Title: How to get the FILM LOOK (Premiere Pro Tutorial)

And because we've set our camera profile in the source these changes apply amazingly well onto our clip.
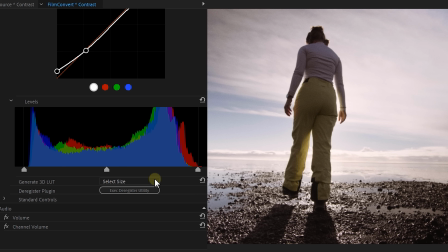[4:18]
There's not much we need to change, it works straight out of the box. Interesting as well is that here in the bottom you can export a lot from the adjustments that you've made. This way you can apply it to your other clips without even needing the plug-in. Now Premiere Pro also has a way to create grain or actually noise.
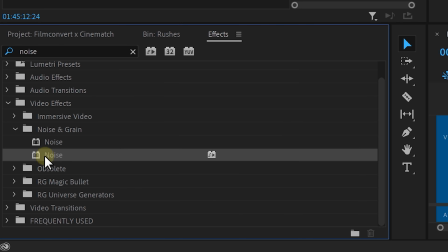[4:35]
From the effects library look for the noise effect and drag it onto your clip.
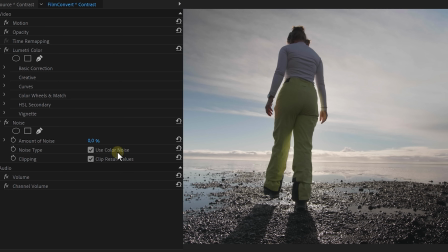[4:39]
This effect doesn't have a lot of controls but make sure to disable the color noise since a film camera doesn't really have that. Also don't overdo the amount. I prefer a small amount like 10% but as you can see it looks very artificial so not that nice and organic. Another way to get a grain look is with a stock clip like this one from Storyblocks for example.
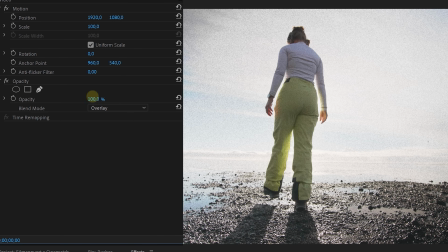[5:00]
I place it on top of your clip and blend it with one of the blend modes but once again it's a quick and easy solution but not the best looking. It doesn't really react to the footage it just lays on top of it. Now the third step of getting the film look is to get rid of digital colors digital cameras are more sensitive to green and red so as a result
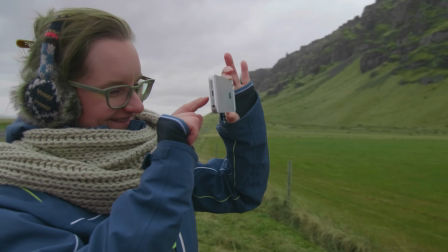[5:18]
they create this oversaturated very vibrant green or magenta color you notice this especially if you're in a forest or field and on your skin tones
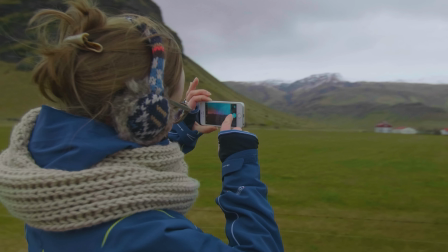[5:27]
now to get rid of that green for example with your clip selected head over to the lumetri color panel and then go to the hsl
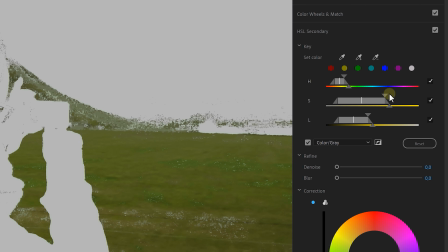[5:34]
secondary tab and use the color picker to select your green we want to make sure we selected all our green so we'll need to do some tweaking.
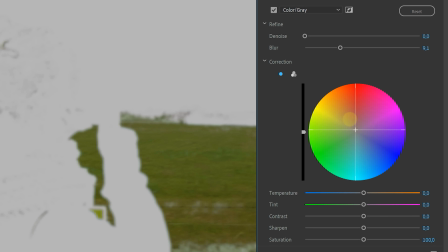[5:42]
Now once you have your selection head over to the color wheel and add a little bit of yellow to soften that green and turn down the saturation to make it less vibrant until the green isn't popping as much anymore. And look at the difference, now this comes closer to that film look. But to get an even better and faster result we can also do this with Cinematch.
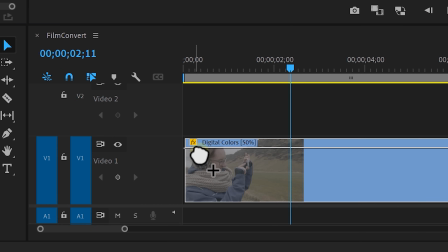[6:02]
Drag it onto your clip and head over to the effect controls panel.
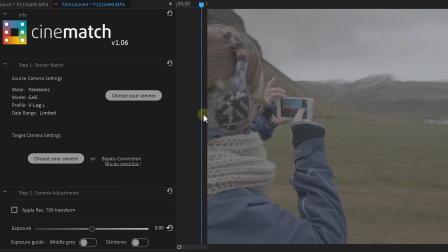[6:05]
Just like before we can set the source camera of our footage, next we can select a target camera to convert the colors to another camera. This is normally used in a multi-camera setup to bring the colors of all cameras to one specific camera.
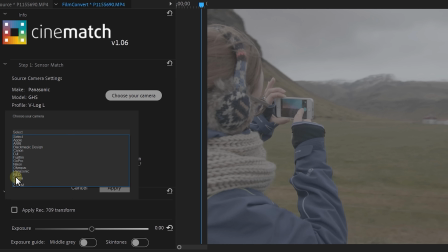[6:18]
However we can cheat a little bit here and pick out a camera that we don't really have, the famous Arri Alexa cinema camera. Now this camera is famous for its color science as it's very natural and comes close to film. Now if you think some colors, for example the greens, are still not right then you can tweak it in the third step.
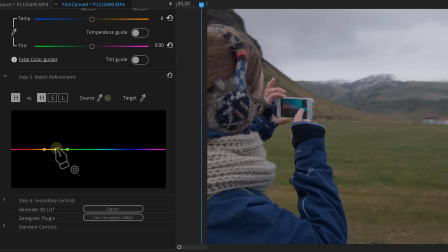[6:37]
Here you'll want to take the color picker of the source and select for example the green of your leaves. Once that's done you can select the hue, saturation or luminance and adjust those. Of course this will depend completely on your shot but look at the difference it makes. Now we can do the same thing for the red or magenta colors which are more likely to appear in skin tones.
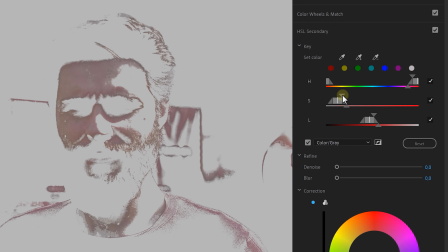[6:57]
We can either use the HSL tab again from the Lumetri color,
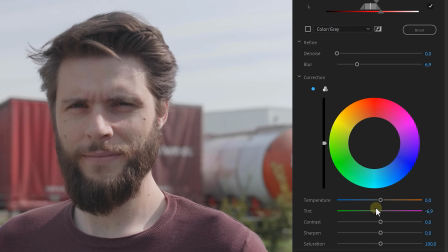[7:00]
select the skin tones and push a little bit of green in there to counter that magenta. if needed you can also make the skin tones warmer with the temperature slider or we can use cinematch and do a clever trick to get
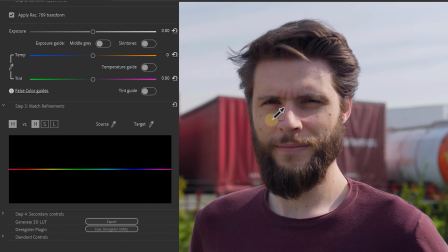[7:12]
really good skin tones we start off by selecting the source with the color picker and what I'm gonna do now is bring in a second clip with skin tones that already
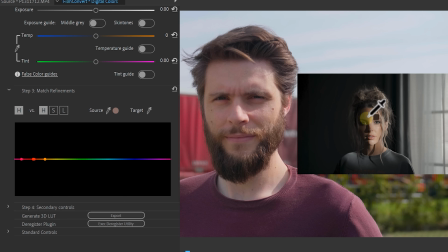[7:20]
look natural I use the target color picker from the cinematch effect and select those skin tones and there we go cinematch does the work for us now of course you can also combine Cinematch and Film Convert Nitrate together.
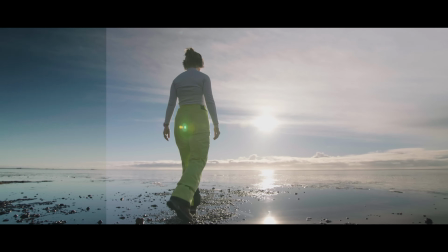[7:34]
You can start with Cinematch to color correct your shot like we've seen and then apply the Nitrate effect to grade your clip, giving it that film look and grain. So without a doubt I highly recommend these tools. You can click the first link in the description down below to learn all about them. Now there's a trial so you can try it out before you buy it. Now I hope you guys learned something new and I'll see you again next week for a new tutorial and as always stay creative